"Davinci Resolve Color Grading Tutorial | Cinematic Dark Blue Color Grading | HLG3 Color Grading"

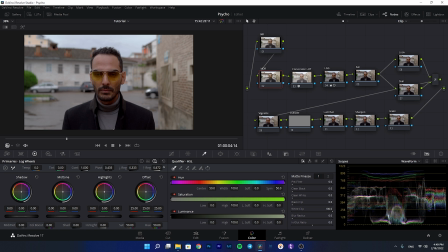As you see, I'm selecting the higher ranges from 700, and then as you see, when I decrease the highlights, it compresses the highlights here, which does a great job because we do not have that beautiful highlight roll off with the HLG3.
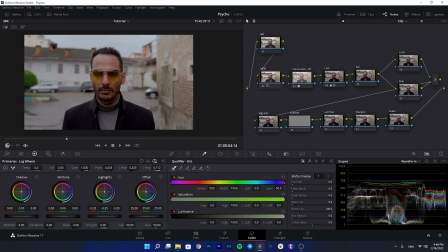So we need to do this in order to fake that cinematic look and moody look with this technique, and we create a beautiful highlight roll off. And as you see,
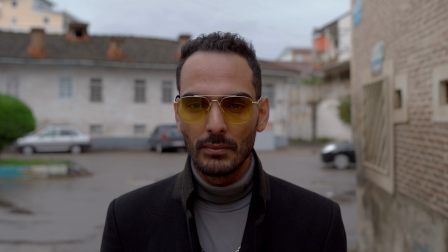it just compresses the background and it's not affecting the subject because I have selected the higher ranges of the waveform from
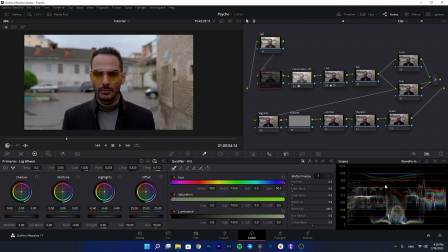700 and it's from up here. So it doesn't, as you see, it doesn't affect so much in the midtones, which is really nice. After that, I'm going to my saturation node and I want to decrease the saturation because in my opinion, this is really saturated.
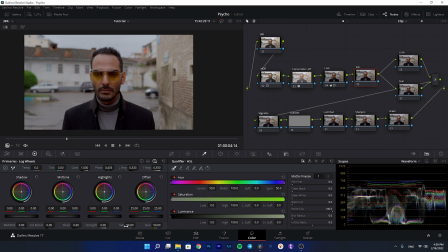And in the cinematic looks, we mostly play with the tones and we do not add so much saturation. So I'm going to decrease this and I will do this, and I think around here it feels good for me, and I will select 38.
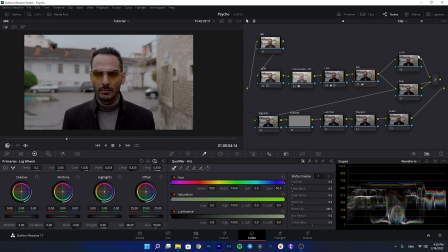And after that, in the layer mixer node, we are going to create that cinematic blue look, which we are going to do in this video.
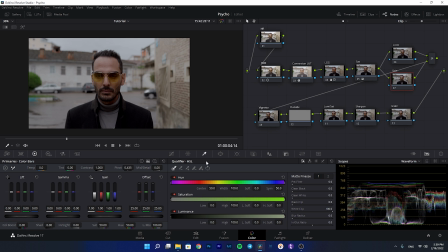So for the layer mixer, I will start with the skin node. I need to do a qualify on the skin to select the skin. This means that whatever look we create in the look node will not affect the skin, and the skin will be excluded.
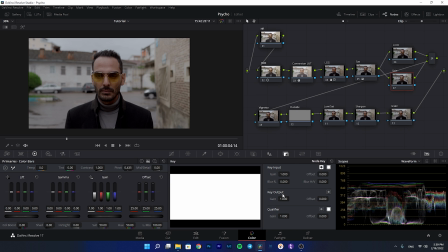But again, we will make the difference lower, so we have also some cool tones in the skin, and I will show you.
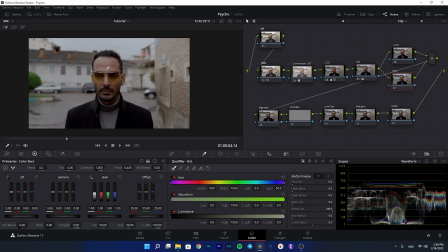But let me first do a qualify on the skin.
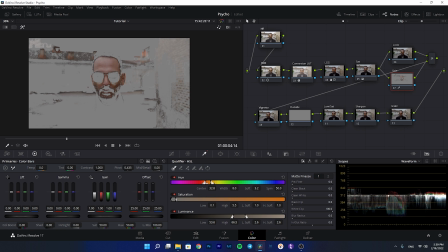I will do a qualify on the skin, and right now let's play with this to more precisely select the skin. It's not important at first, because I will just select it and go create my look, and then I will fine tune it later.
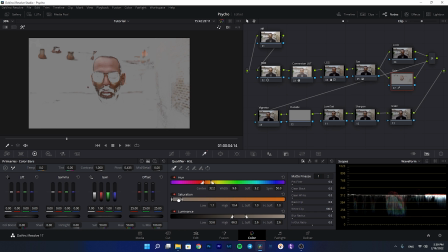So just right now I will just do this really fast and select the skin, and I will remove some of the dark parts. It's okay for now. I will clean the black, clean the white, and I will add some blur.
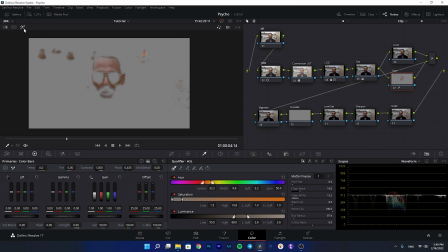Do add so much blur, it's good. And let me go back to the look and create my look node.
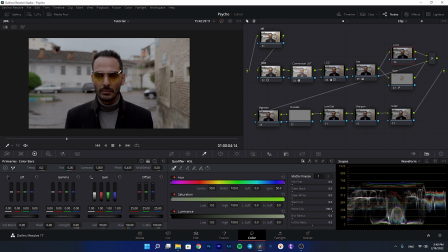I will use the primary bars here. As you see, most of my footage rests inside the mid tones, so I will start with the gamma. Let's create our cyan and teal look. So what we need to do is to remove the reds from the mid tones. I will start to remove the reds.
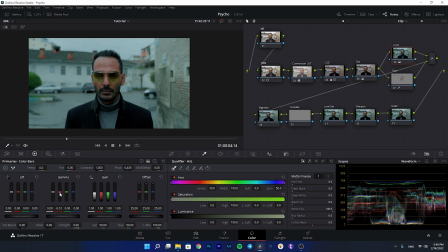I will do this, and we are going to, for a heavy and intense look, I will remove the reds, and then we see some greens, and I need to remove the greens. As you see here, I will start decreasing the greens,
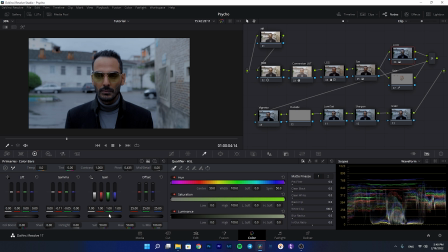and now I will also remove some of the blues, because I want more cyan look rather than blue. So I will remove blues, and as you see, it's now much more cyan. And after that, we go to the lift.
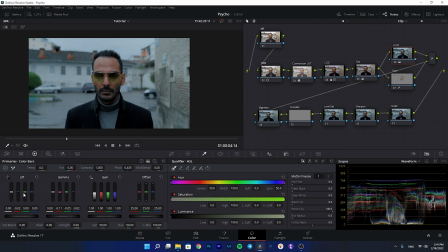Now let's also remove some of the reds from the shadows. And after that, let's remove some greens from the shadows. As you see here, just one is enough, -1. And also just let's add a little bit of blue to the shadows, and we are done for the lift.
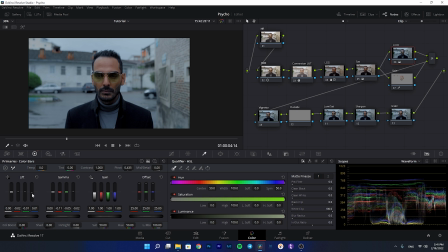And right now it's not really dark, the scene is not really dark. What we need to do is to just bring down the gain for the look node. I am going to start bringing down the gain, and as you see, it just adds so much mood and dark mood to the background.
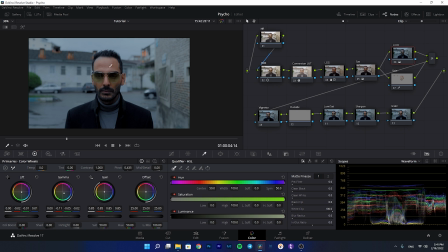But right now we have problem in the skin. So what is the problem? The saturation of the skin and the brightness of the skin. So we go to the skin node. What I want to do here is to decrease the saturation of the skin, and as you see, when I decrease it, now it is much more balanced.
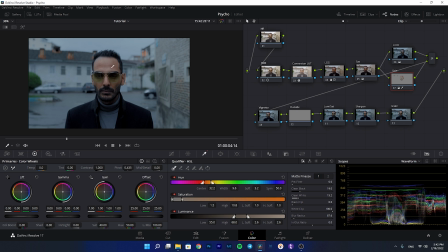And after that, I want to play with the contrast in order to make the skin also darker, so it matches the background. I will start decreasing the lift, and as you see, I make the skin much more darker.
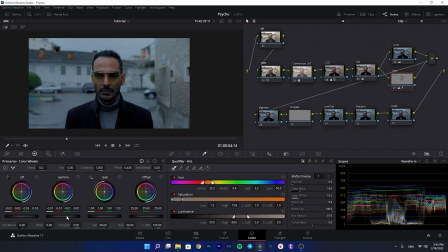And after that, I also decrease the gamma a little bit. Now I think it matches the background much better. Let me bring this forward to see if you have any problem on the walls here.
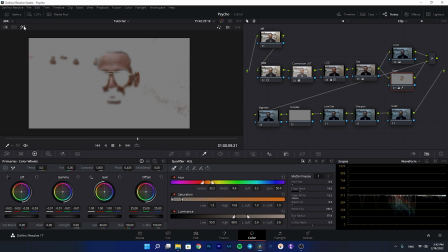Let me check the selection and the mask, and it's a little bit on the wall, but let's see if we can fix this.
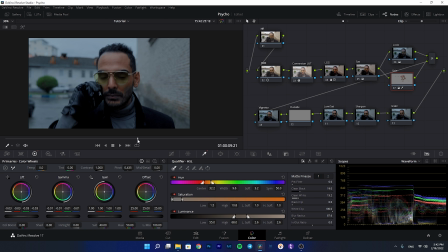It's okay, it's because it's 8-bit footage, we have to accept it. Sorry. And I think it's okay here. And now let's as I said, the difference is really so much between the skin and the background.
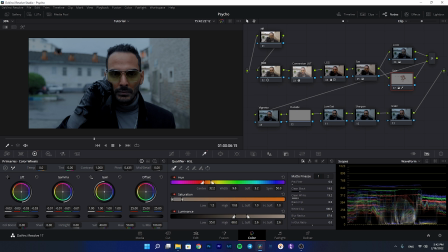It's so much blue, but the skin is not blue, so we need to decrease this difference. We go to the key, and as you see, when I start to decrease the gain, it becomes much more believable. Now we have much more blue also in the skin.
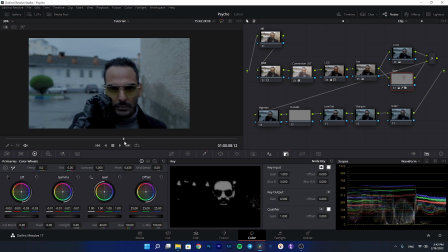I think 0.5 is good, and now it looks more believable. This look, it makes the look more believable. Just one thing which I forgot to say is that we need to also match the contrast in the dark areas.
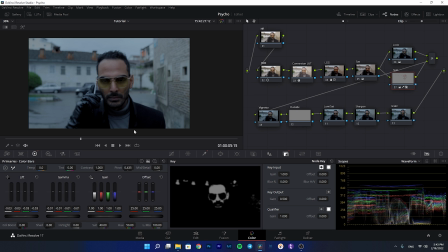In the skin node, I want to select the dark areas, because here in the look node I did not select the dark areas. In the skin node, if I go to the log wheels and start decreasing the shadows,
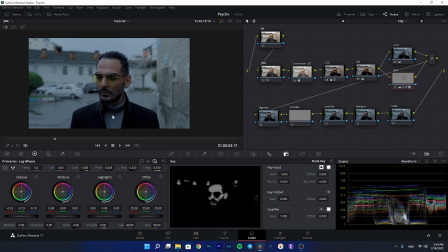you will see that it would add much more darkness to the mustache, and it looks more realistic in this way. As you see, not so much, just a little bit is enough in my opinion. to add that contrast to the dark areas in the skin node.
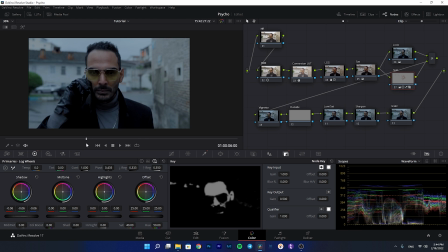And here is, I think, is enough for the look node. And after that, we need to go to the vignette.
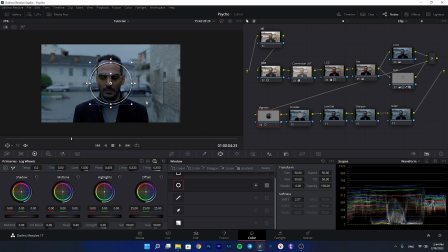The vignette also makes so much difference in the mood. Let's create a power window here. Let's invert this and add so much softness. Let's check it.
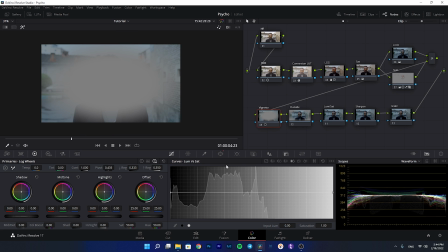And we go to the curves.
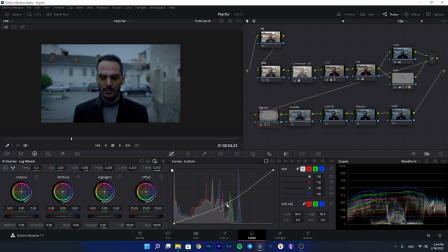Let me decrease this, and you see I add so much darkness to the around, which makes a huge difference. And now if I add some brightness to the subject again, it pops the subject, which makes a huge difference.
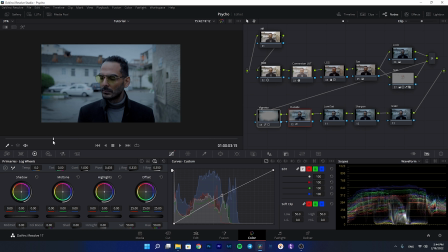If I enable and disable this, it makes a huge difference, and it's really much nicer in this way. Again, you can play with the contrasts here. Let me go to the look node.
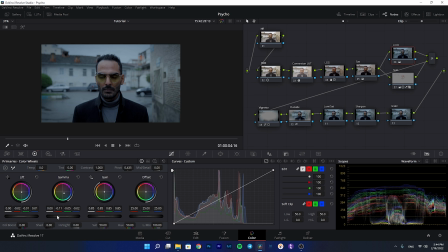You can play with the contrast if you like. You can decrease the brightness to make it more darker and moodier. And it's now much more moody. And now let's go to the lumens versus sat.
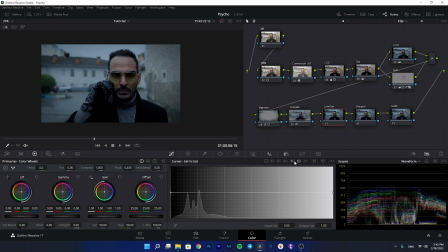I will select the luma versus sat here.
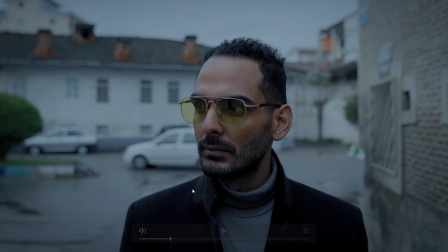What I want to do here is to remove some of the color tones from the black areas, the true blacks.
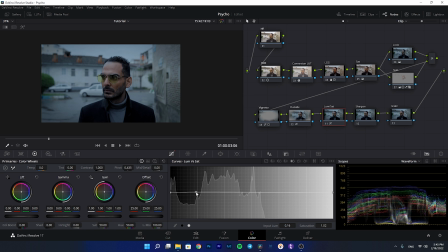I want the true blacks to be black. So I will remove some of the tones from the blacks, as you see.
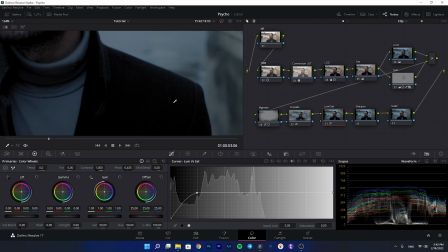If I bring this closer, enable and disable this, it removes some of the blue tones from the black areas.
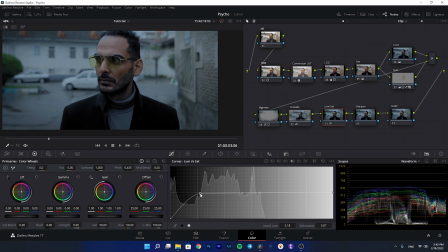I'm not sure if you can see this on YouTube, but if I bring this more, you can see much more difference.
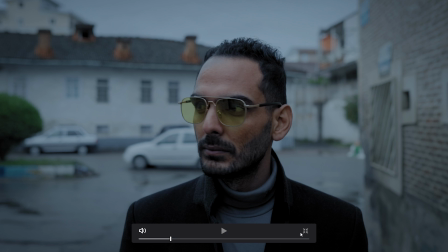It cleans your blacks and it has a really nice effect on the black areas, and it gives you a clean black.
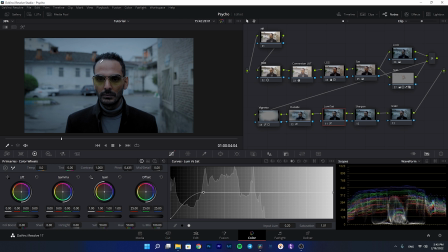And I also see some blue here in the skin here.
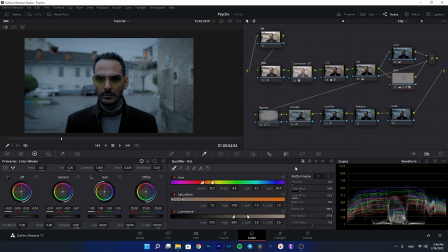One thing you can do about this is that you go to the your qualifier and play with the in and out ratio.